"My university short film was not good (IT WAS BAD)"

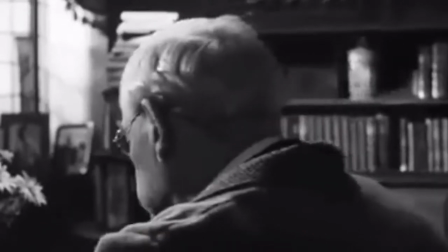0s
Oh, my wonderful university days. I remember them like they were yesterday.
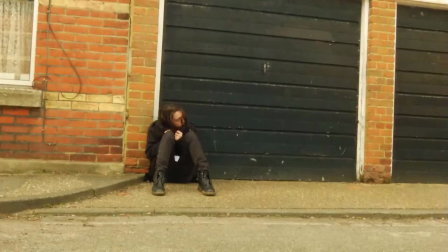7s
My weird friend was a baker. And yes, his friend was homeless.
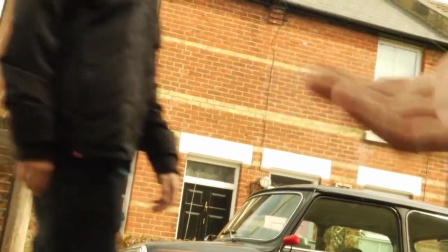13s
I remember how I used to walk past homeless people all the time. Yes, those were the days. Okay, you might be a little bit confused. So back in those university days, we made a short film called Cruel World. for our year two film production degree.
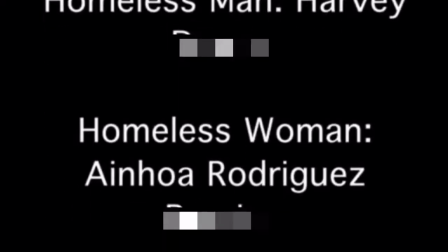32s
And by B, I mean a bunch of useless film students. Judith was the director. Judith was a controlling bitch. I was cinematographer, and she didn't let me touch the camera at all.
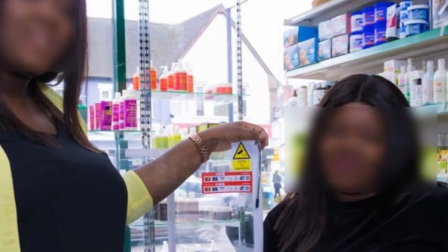44s
She was nasty and spiteful, so in the end, I didn't do so much for this short film. So here is my commentary, where I'm just going to rip it apart.
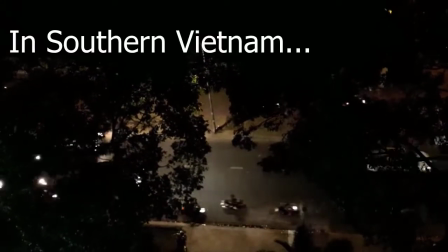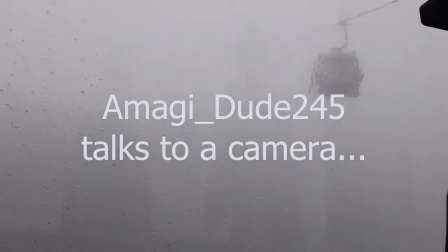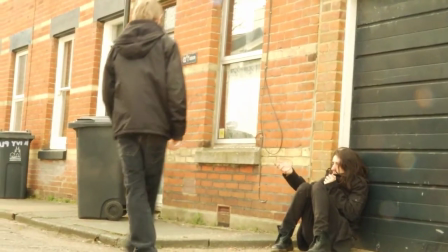68s
Here's my film debut. I see your shaking hand and I say, no sir, and then walk to nowhere. This street doesn't go anywhere. And that is my acting career completed.
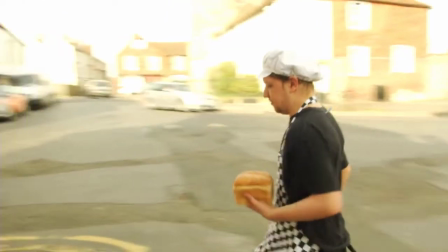82s
This is Ed. Ed has bread. He is a baker.
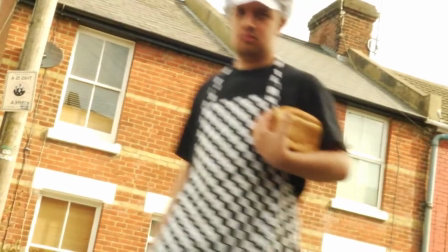89s
You know how bakers walk down the road with bread like they are in Balamori. This is reality. Harvey is the homeless guy.
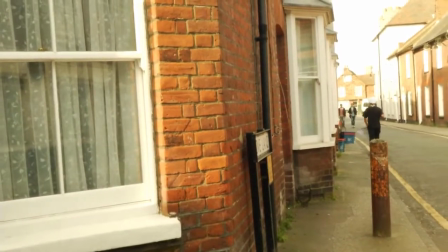99s
He's a good friend. His thanet roots means he is good at portraying a homeless person.
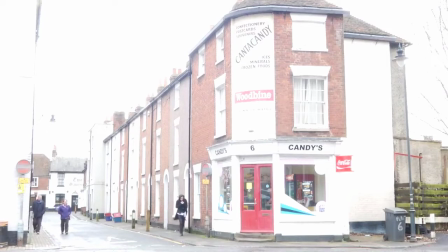105s
Just look at this shot. Incredible cinematography. Look at that blown out sky. The random people too. It's just so good and so real. Great work, Judith.
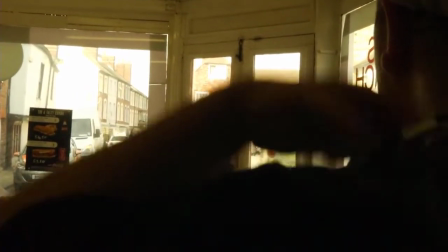118s
Now we are inside Candy's. Candy's is not a brothel, it's a place for food.
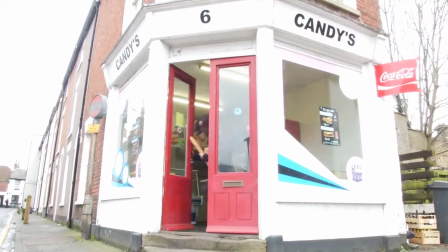125s
And Harvey steals the bread. Oh no. The baker runs after him.
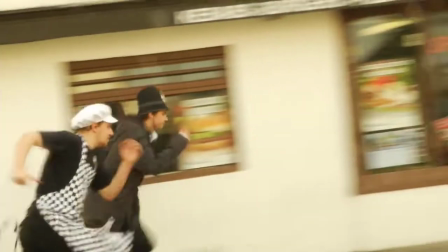130s
Oh no. Then the policeman in the 99p police hats chases after him. Oh no. This is what really happens in reality.
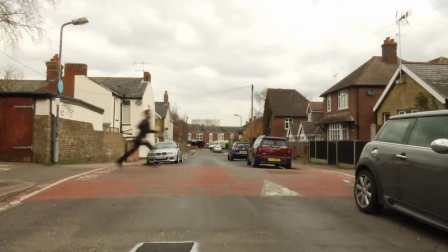141s
It happens every day. Then they just run and run and run. If anyone in your film group suggests a chase, don't do it. You are not Vin Diesel.
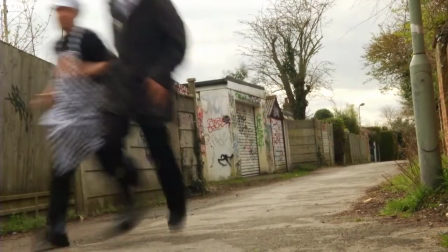154s
It doesn't look fast or furious. It looks slow and lame what i like most is the sound of the footsteps it's realism so real most films have soundtracks but
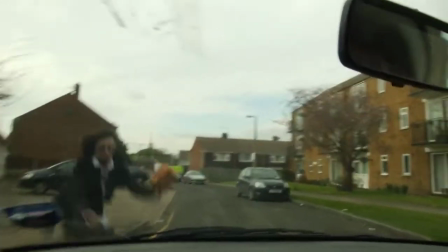169s
most films suck we hit harvey with a car then the policeman falls over there's so many unique and real stunts you see he dropped the baguette here because
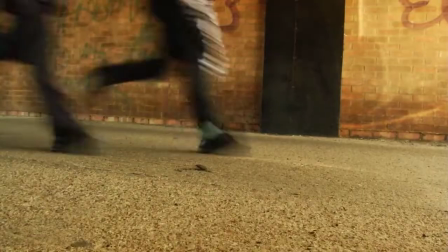181s
well to be honest we filmed the later scenes and we forgot to put the baguette in those scenes
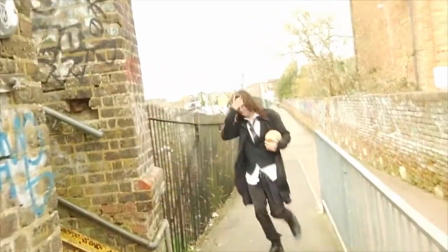186s
so he filmed this additional scene where he jumps over the wall and drops the baguette.
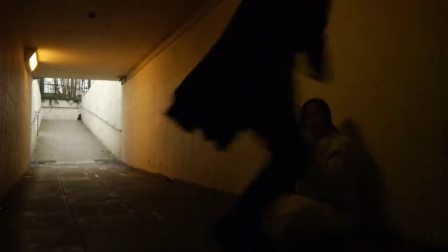192s
The more you know. He gives the bread to the homeless girl and gets beaten up by the policeman and the baker.
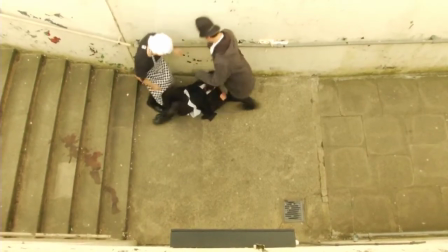201s
This is what real police brutality looks like, because this film is in reality.
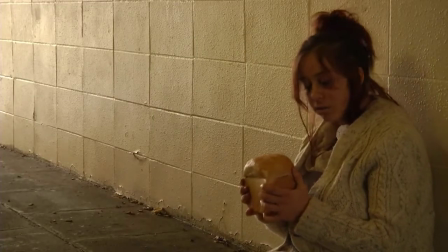207s
So real you can see the people walking behind. Ken Loach would watch this and go, damn son, that's some real shit right there.
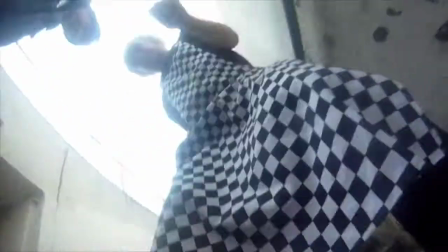217s
I don't know why Ken Loach is American. And then the film ends.
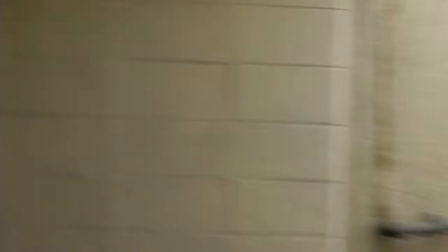222s
Did you miss the big problem? When the homeless guy encounters the homeless girl, he was meant to give the bread out of pity,
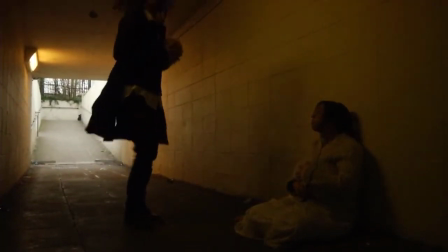231s
because he sees a homeless woman and he feels like she needs it more. Not because he was looking for somewhere to hide it, so in the end the homeless guy isn't a hero, he's still just a thief. So there is no point to this short film. But there is a real point to this video.